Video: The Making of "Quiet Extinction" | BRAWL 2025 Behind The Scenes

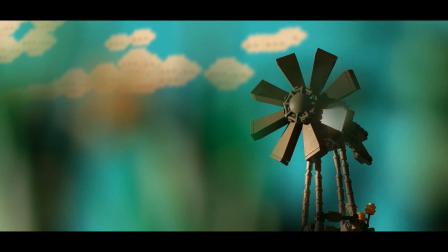[8:16]
Originally, these shots were flipped around, where we had a shot of him first and then the goat.
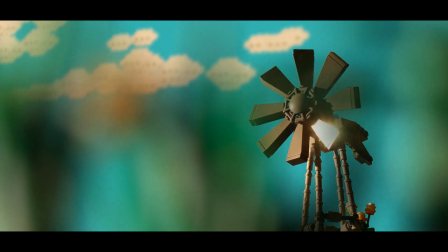[8:24]
Something in the cut, it just like cutting from sky to sky, it just didn't work. And the leaves in the front that are moving in the wind.
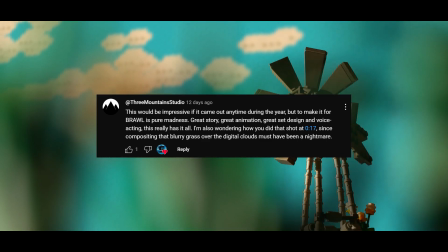[8:33]
Someone commented about this, wondering how I did this shot. And it's really funny because it's literally how I thought about it as well.
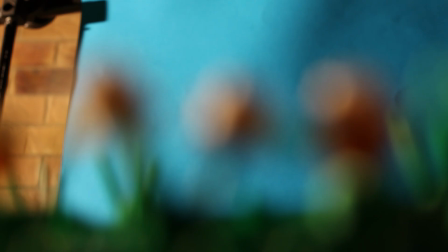[8:40]
I wanted to do it in camera, but it just wasn't possible. Being able to key something out like this with such a blurry, undefined edge is impossible, right?
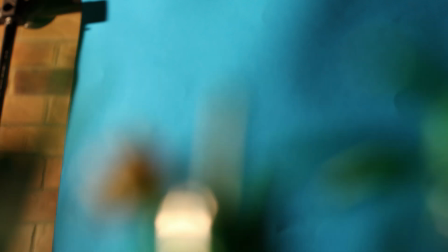[8:49]
Without having artifacts and it just looking like garbage.
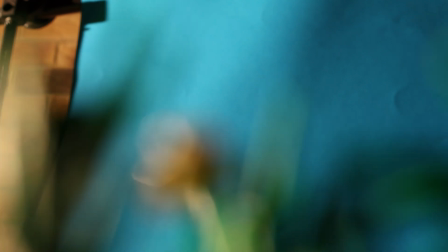[8:52]
So I got the shot that I wanted in camera as a reference, and then I photographed the leaves on its own in focus,
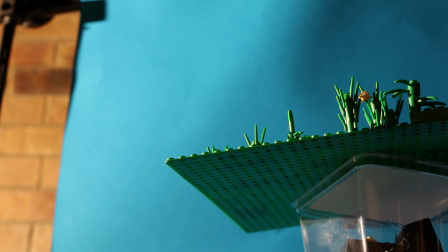[9:00]
and then I was able to key that out, scale it up to how I wanted the shot to look,
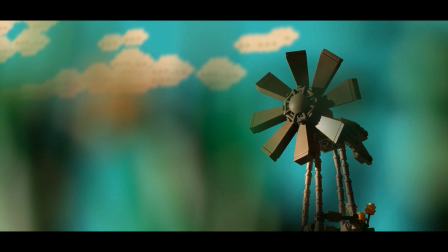[9:04]
and then I was able to artificially blur it. And the clouds, they're sort of on an angle. I wish it was three-dimensional, right? Because you can sort of see that they're on an angle, but they're so out of focus, it doesn't really matter that much. And the framing as well, I loved having the rule of thirds overlay.
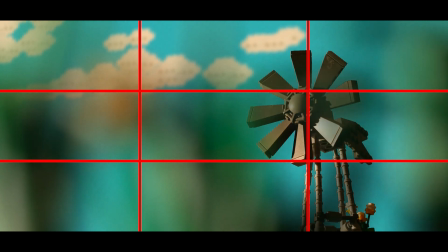[9:21]
I used it extensively when framing up stuff in this. I really loved utilizing that because it works out really well for a lot of the shots. And the windmill is just awesome.
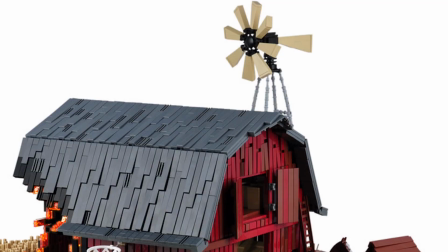[9:32]
I love the design of it. I took a lot of reference images of other people's Lego windmills, and I just love how this one turned out.
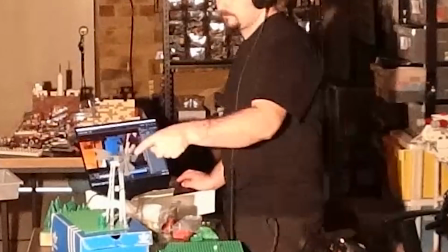[9:40]
It's very flimsy though, so I was really worried animating it because the connecting point is very stiff, so I didn't want it to move too much.
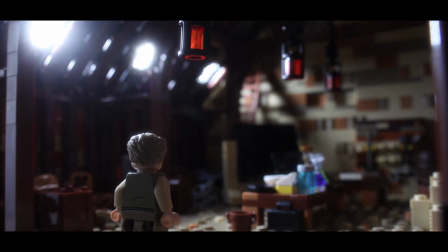[9:49]
All right, we get to the barn now. So this shot is the first shot that I did in the contest on day 2, I believe it was.
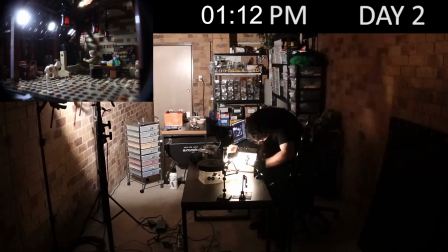[9:56]
And I just loved the style, right, of the windows and the streaks of light coming in from the windows.
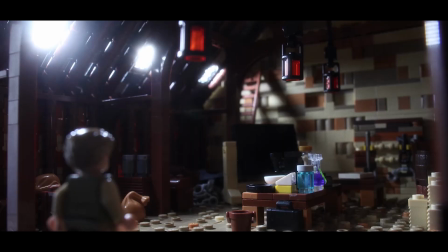[10:05]
So I wanted to replicate that with Lego. Yeah, so happy with how this shot turned out.
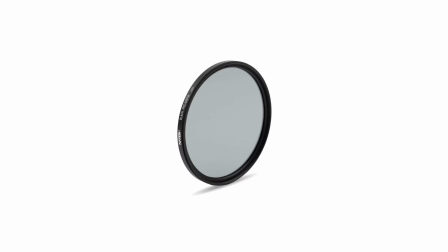[10:10]
And I think this is one of the only shots I used the Pro Mist filter on. I wanted to use it in almost every shot,
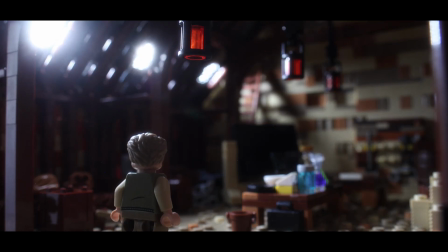[10:17]
but it was very hard to incorporate it with the diopter because I have to put the diopter on after it,
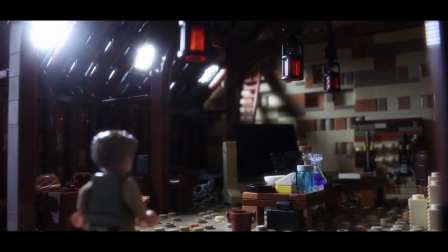[10:23]
and it doesn't sit really snug on the Pro Mist filter. So I think this is the only shot where the Pro Mist filter is used, which is unfortunate because it looks good.
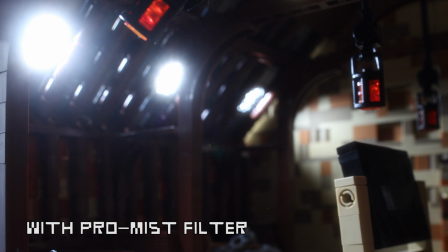[10:32]
It just, in the highlights, it just looks so much better. I originally had built-in Light My Bricks cables.
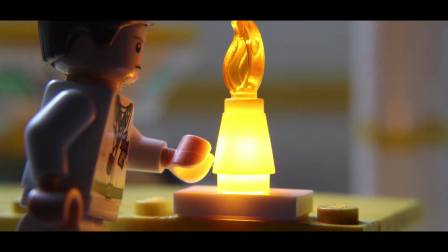[10:40]
I have the 2.0 version. They're great. They're so small and can fit inside the tiniest little Lego bricks.
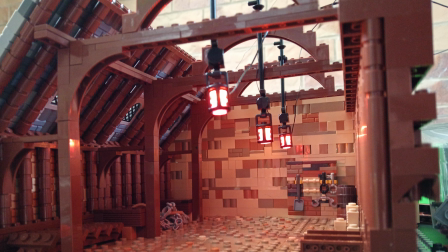[10:48]
I had them rigged into these lanterns in the roof. It looked phenomenal. Only thing is, they're not dimmable, so they're just really bright.
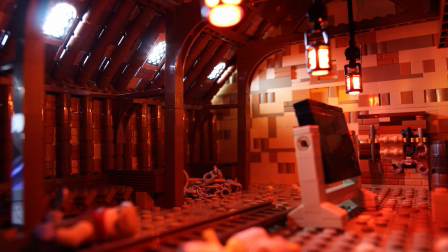[10:56]
And there's probably an accessory you can purchase that you can dim them with, but it was just overpowering the scene, and I couldn't find a way to light it where it looks good and it just doesn't look red.
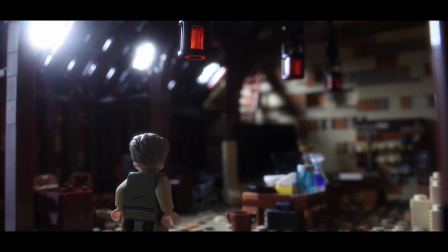[11:07]
So I decided to ditch them. Also, story-wise, if these are lanterns that he has to light manually, they're not a light switch.
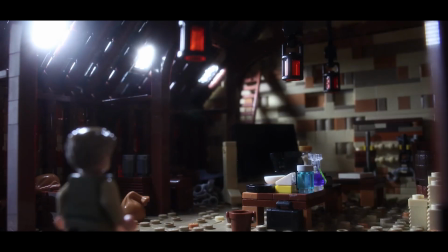[11:15]
How is he going to get up there to do that? And if he had a ladder to do it, would it even be worth doing it?
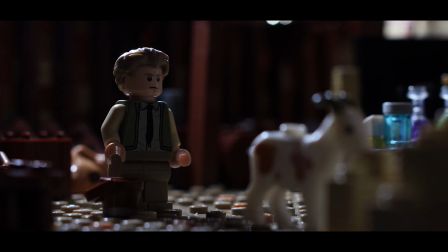[11:21]
So story-wise, it didn't make sense either. Let's go on to the next shot here. Him drinking the milk was supposed to be later on in this sequence,
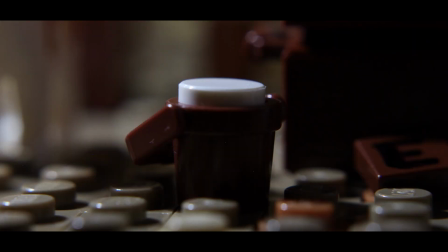[11:29]
but it didn't make sense because it would look like he's drinking milk after the goat had been poisoned.
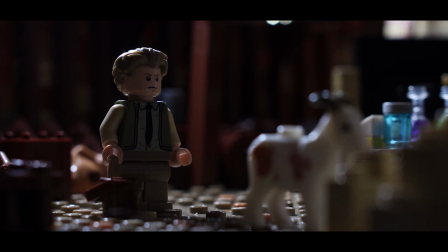[11:36]
I put it directly after this just so it made sense.
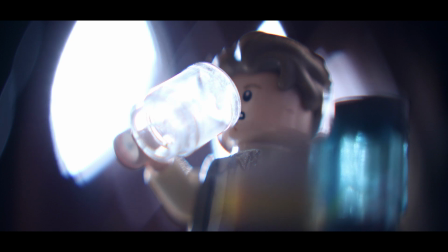[11:39]
Like he'd milked the goat and drank the goat milk before the goat was poisoned, so he's not poisoning himself.
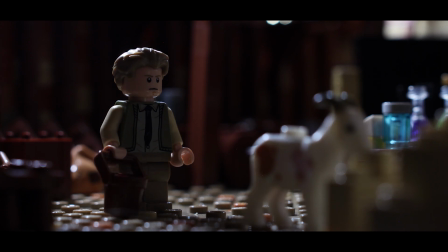[11:46]
So yeah, to do the bucket and have the little thing, the sound effect sells it as well.
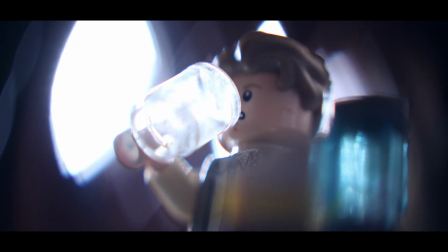[11:54]
I love how that turned out. This shot's very similar to another one coming up, but I didn't shoot them together.
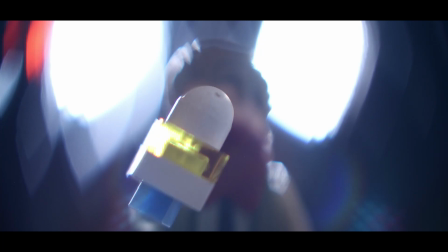[12:02]
I had shot other stuff and then had to go back to get this shot. I love the background, the out of focus bokeh.
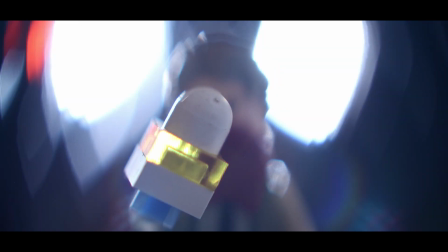[12:10]
It's just, I just love it so much. Anamorphic lenses have that sort of look, but I obviously don't have an anamorphic lens.